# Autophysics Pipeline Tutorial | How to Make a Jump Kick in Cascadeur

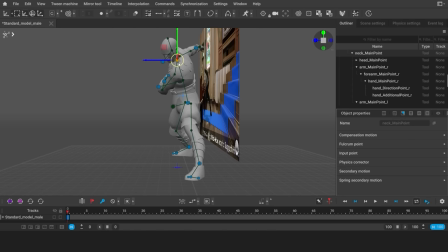[4:15]
Here it's enough to only move the direction controller for the head. Also, don't forget to check the pose from different camera angles.
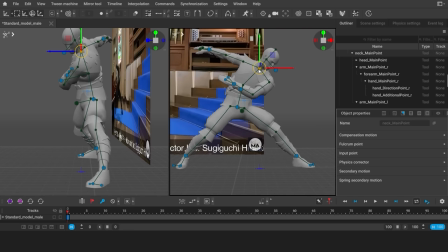[4:22]
You can even set two viewports at once to view the pose both from the front and from the side. Press the spacebar to do so. Now our pose is almost done, so we can start adding smaller details.
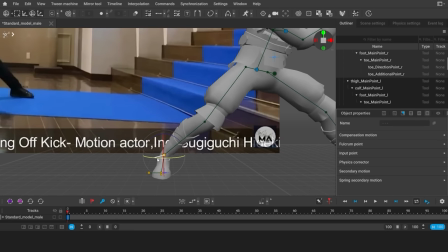[4:34]
For starters, I don't really like how the knee is rotated, and this can't be fixed by rotating the foot.
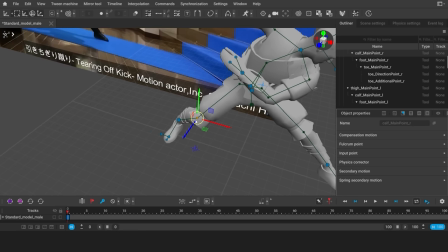[4:40]
In this case, I can activate the knee point and move it a bit. Hold Ctrl to slow down the manipulator and move the points with better precision.
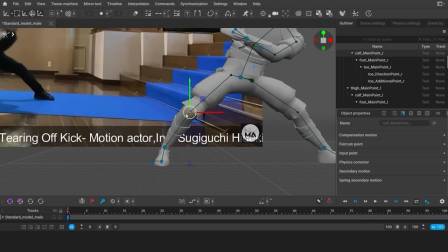[4:47]
When you work on the pose, it's rather convenient to follow a specific order.
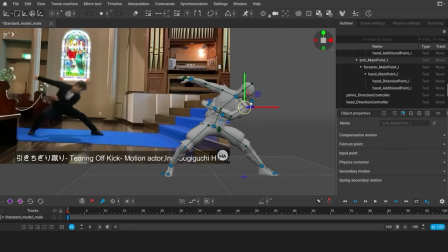[4:51]
First, only activate the big controllers, then the points at the hands and the feet, and only activate the remaining smaller points last. This way, poses are more likely to turn out quicker and better. The first pose is done. Also, you can press S to quickly switch to the view mode to see how the pose would look without any controllers.
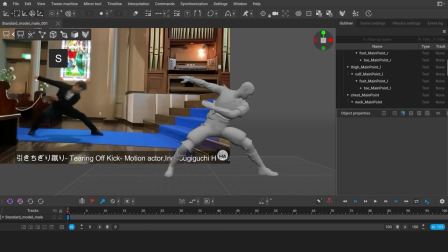[5:09]
Press it again to go back to the edit mode. So how do we choose the keyframes? First of all, the frames where the character's feet either get off the ground or get back on it. These frames would define intervals with fulcrum points or without them. This is especially important for AutoPhysics.
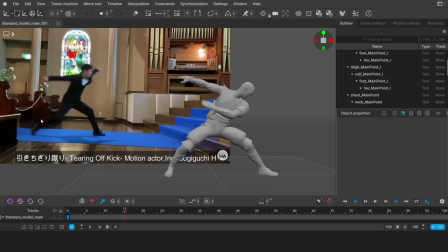[5:26]
Here in the video, we see how the foot leaves the ground. Here is the last frame where it still touches the ground. So it's a good place to set a key. Select the frame and add a new keyframe by clicking this button or pressing F. In this frame, the foot stands on its toes.
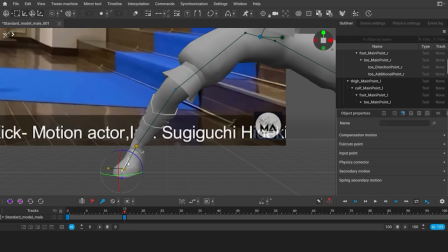[5:43]
Select every point of the foot and move the pivot to the toes. Now we can rotate the foot around the toes.
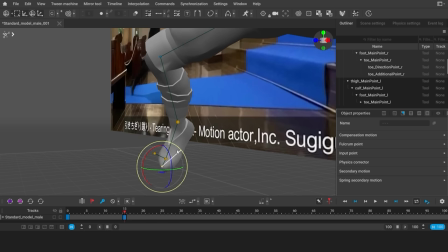[5:49]
Look at the knee, its point is activated, and because of that, it tries to keep its position,
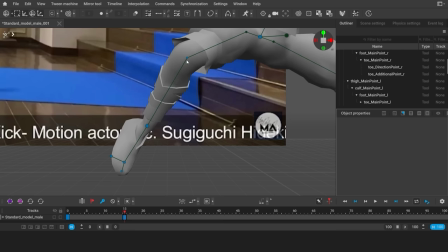[5:54]
leading to this weird bending, which means it's better to only activate such points last.
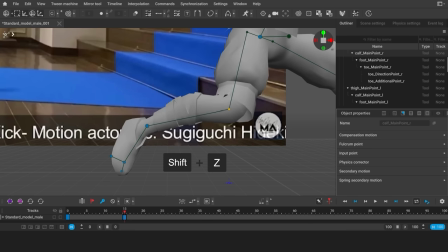[5:59]
So deactivate this point by pressing Shift-Z. Next, we select every controller in the character's body.
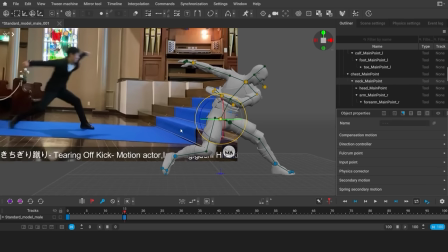[6:05]
Keep in mind that the box selection only selects active points. We need to move the body forward and up. The left leg should bend a little, but the right leg is not completely straight either. The active point at the shoulder is also not needed anymore.
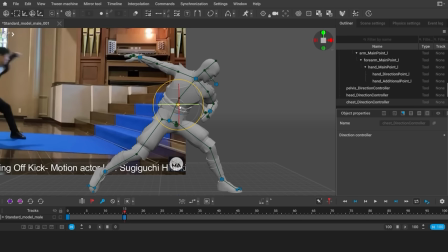[6:23]
Now I'll deactivate the rotation controller.
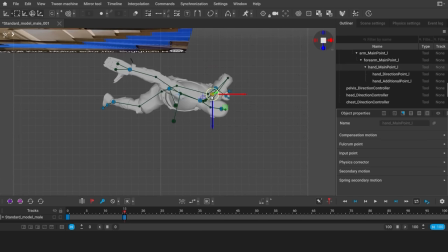[6:26]
Currently, the character rotates along with the arms, and I'm more likely to get a better result if I let AutoPosing calculate body rotation automatically.
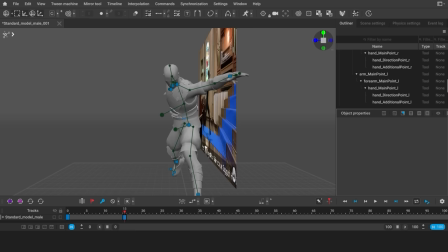[6:34]
Make sure you keep track of the character's line of sight. The attacking characters usually tend to look right in front of them.
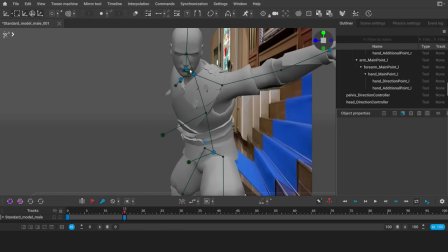[6:40]
I think the pose is all but complete, so we can fix the shoulder now. The way it bends doesn't look natural.
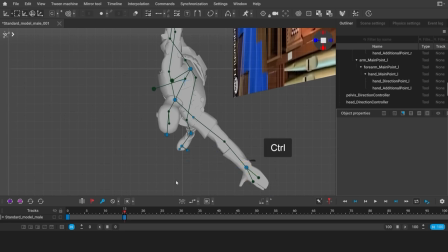[6:47]
I'm adding the final touches while holding the control key.
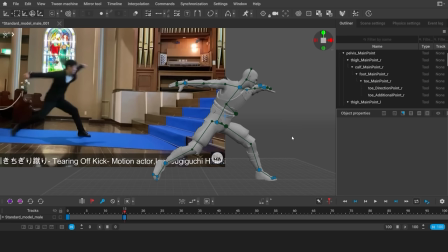[6:55]
When you work on the pose, it can be useful to switch between the poses in the previous and in the next keyframe. And to quickly do so, hold Shift and press A or D. Watch the reference carefully and observe how and where various body parts move.
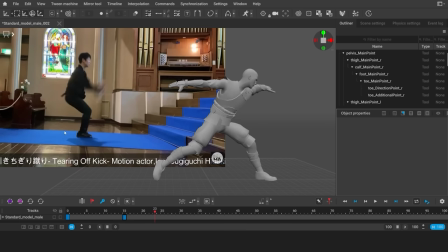[7:11]
The foot here makes contact with the ground again, so that's a keyframe.
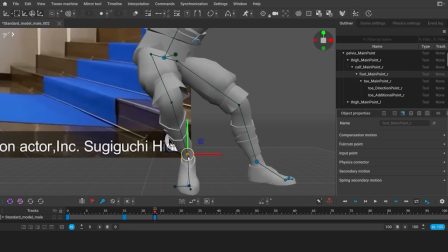[7:17]
Deactivate the small points and the foot should be automatically placed on the ground. And now let's rotate it.
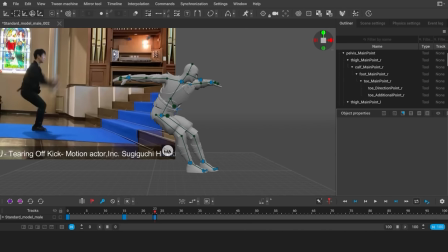[7:26]
The pose should look better if the other arm and leg are in the view.
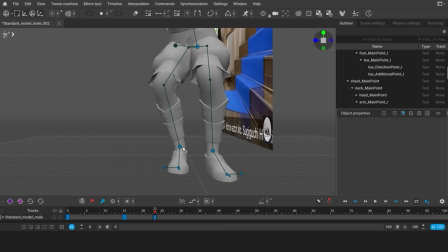[7:30]
So I'll move the foot a bit farther away, so the other one is visible when we look at the character from the side.
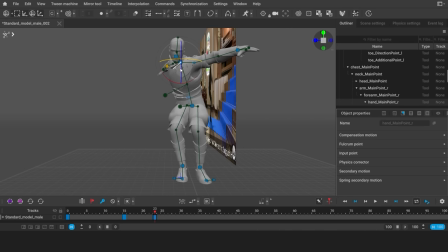[7:36]
I'm rotating the arm along with the shoulder around the point of the neck. This immediately rotates the character's body as well.
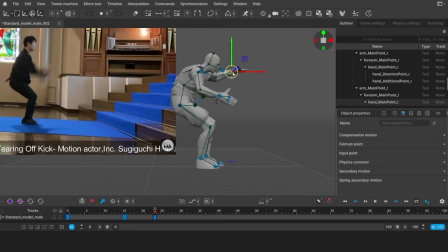Control the way the spine bends by moving the neck controller.
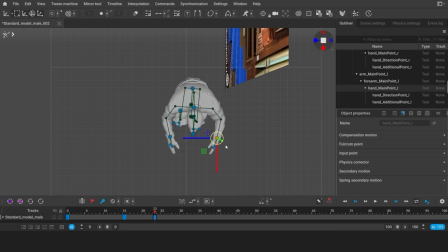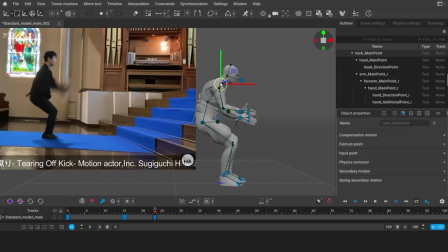[7:59]
Also, in poses like this, it's important to pay attention to the way the knees bend. Try to avoid right angles. Right angles make the pose look less dynamic. This is the last frame before the jump, with the character's feet still on the ground. This means that we'll need a new keyframe.